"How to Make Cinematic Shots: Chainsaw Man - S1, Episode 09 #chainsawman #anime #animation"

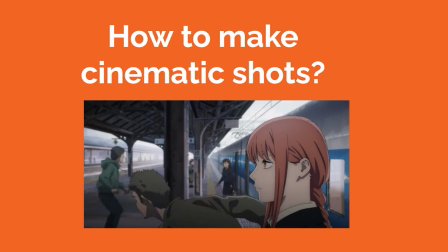How do you make cinematic shots? Episode 9 in Season 1 of the anime series Chainsaw Man showcases many examples of dynamic cinematic shots, so let's try to break them down.
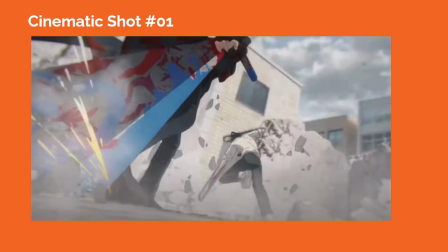In cinematic shot number 1, we see a very dramatic Dutch angle where Denji fights Samurai's sword. The camera's placed low, close to the ground, and we see the sword on screen left, extending toward the camera lens with a dramatic perspective.
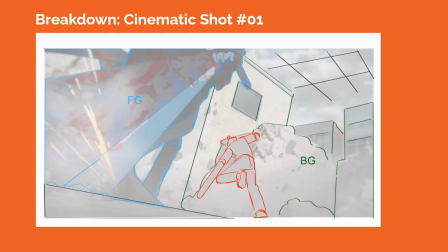Denji is placed more in the midground, moving to prep his next attack. The background buildings are slightly out of focus to help create a sense of spatial depth.
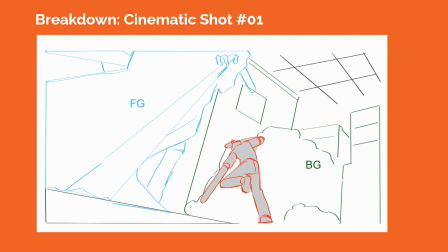The sparks of the sword making contact with the ground on screen left and floating debris within the composition helps to heighten the visual drama of the fight.
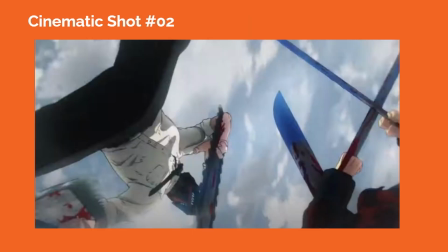In cinematic shot number 2, the camera places us right in the heart of the fight between Denji and Samurai's sword, staying close to the ground but pointing almost directly up at them as they circle around the camera.
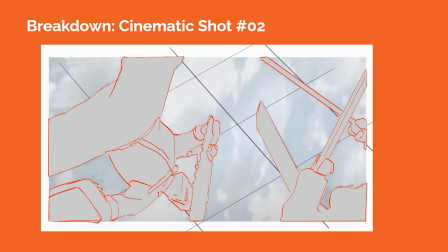We see the sky plane moving by quickly in the background. The perspective cues on Denji and Samurai's sword suggest a 3-point perspective grid within the shot.
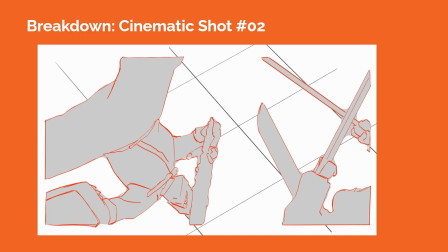We essentially see a parallax effect between the characters moving within the frame, contrasting against the moving background.
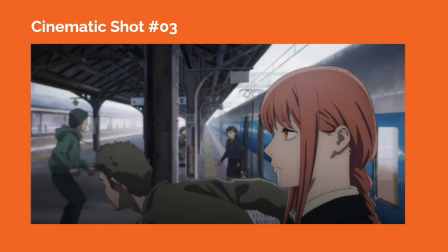In cinematic shot number 3, Makima is on screen right in side profile view as other characters exit from the subway train.
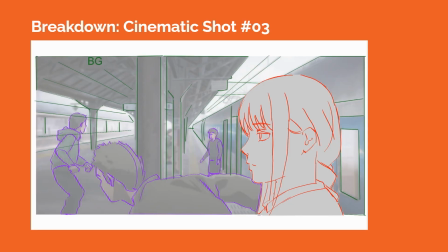The perspective cues of the train and the station's structural elements create a 1-point perspective composition.
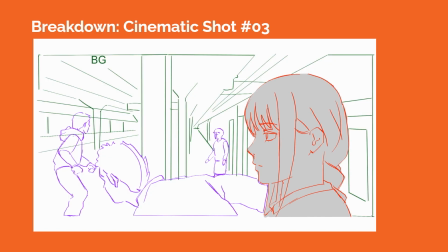A longer camera lens is likely being used to frame the shot, keeping our field of view around Makima and some of the surrounding environment.
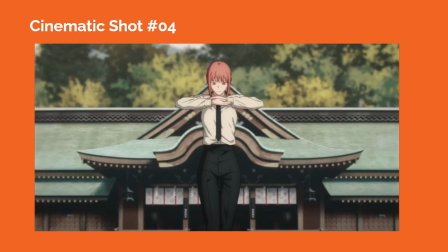In cinematic shot number 4, we see Makima again in the center of the frame, and the bottom of the camera frame cuts right below her knees. With this symmetrical composition, the blurred out building in the background helps to frame Makima within the shot and direct our eyes toward her.
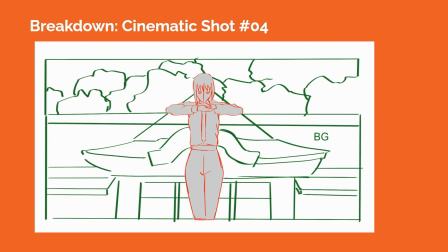There are fewer perspective cues within the shot, creating a flatter composition. A longer camera lens also appears to be used in this shot, compressing all the visual planes.
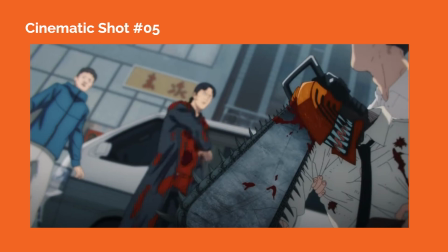In cinematic shot number 5, Denji is knocked out on screen right, while some of Akani's gang try to move him into a van.
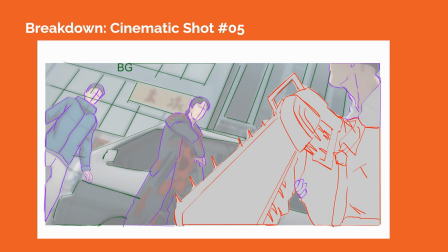The camera is tilted at a Dutch angle, informed by the perspective cues of the background building elements that are slightly out of focus.
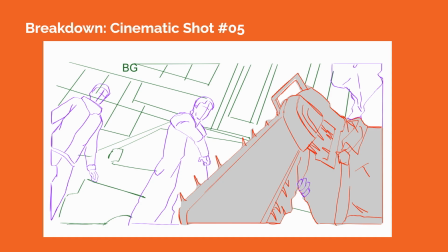With only Denji in focus in the shot, the composition gives us a sense of his mental state, as he is likely less aware of the people around him.
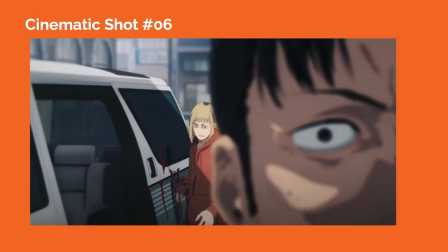In cinematic shot number 6, Akane appears in the center of the frame in the midground, and we see another use of placing a character's head with some eye acting in the foreground to help heighten the drama of the current story beat.
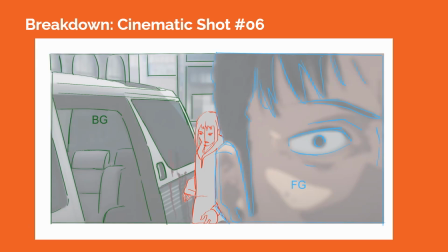With all the visual elements generally pressed together within the shot, Akane appears more boxed in within the composition, which helps cue us into what is about to happen in this scene.
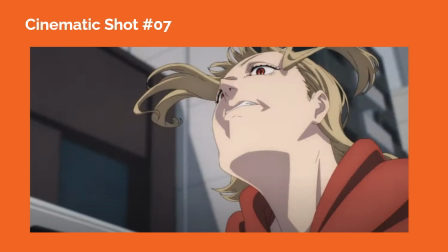In cinematic shot number 7, the camera captures a closer upshot on Akane as she dynamically moves within the environmental space.
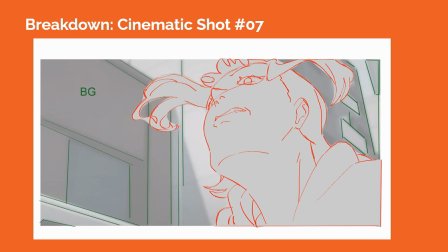The background building details are out of focus, helping to create a sense of spatial depth.
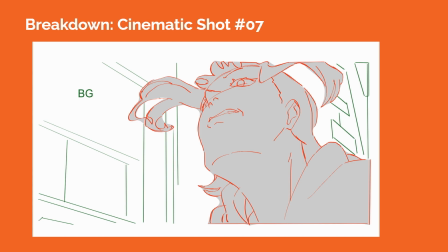We're likely seeing another longer camera lens being used to frame this composition, as Akane's acting is the focus of the shot.
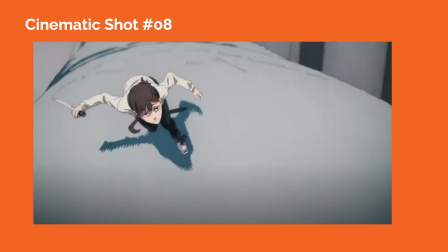In cinematic shot number 8, Kobeni launches into attack on the antagonist. The camera is placed a little higher above her as she rapidly runs across part of the devil's form.
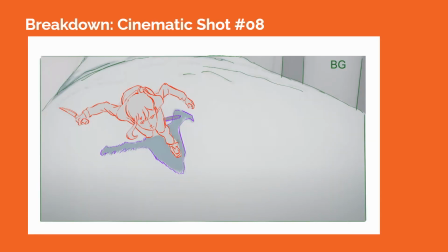Her dynamic posing contrasts with the sad expression on her face with half-lidded eyes.
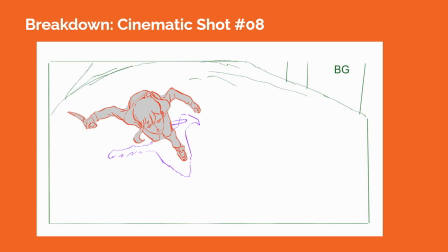The sketchier edges on her shadow below her also help to create a sense of movement as she moves across the screen.
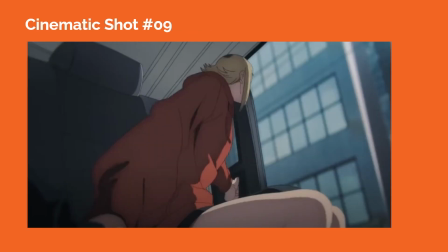In cinematic shot number 9, the camera captures Akane in a dynamic angle and composition. The camera is placed closer to the bottom of the car seat, tilted up toward her as she looks off-screen to the action happening outside of the van.
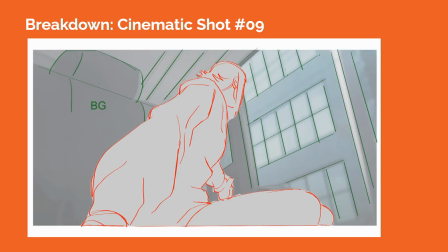The background building's blurred-out details suggest a 3-point perspective grid within the frame.
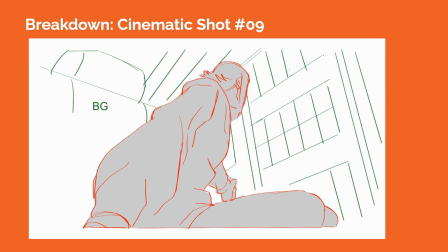The dramatic upshot on Akane helps to sell the drama playing out within the scene. In cinematic shot number 10, we see Kobeni tending to an injured Denji on the pavement.
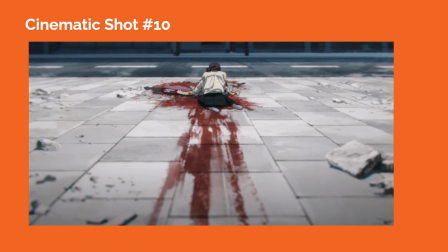The camera is placed farther back from them, and the grid pattern of the sidewalk helps to act as a perspective grid.
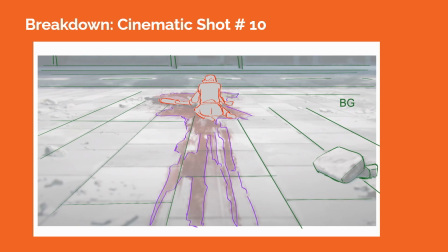The slightly out of focus bloodstains on the ground are out of focus at the bottom of the frame, and they lead our eyes up to where Kobeni and Denji are staged near the top of the frame at the center.
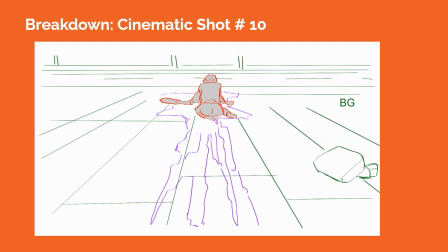The horizon line needs to be higher in the frame in order to get a sense of the spatial context along the sidewalk, as we see more of the ground plane. So overall, these technical descriptions of each shot helps break down the elements of what makes them cinematic. The language of film is shown in composition, lens choice, and camera movement are well executed in this episode to heighten the drama and action.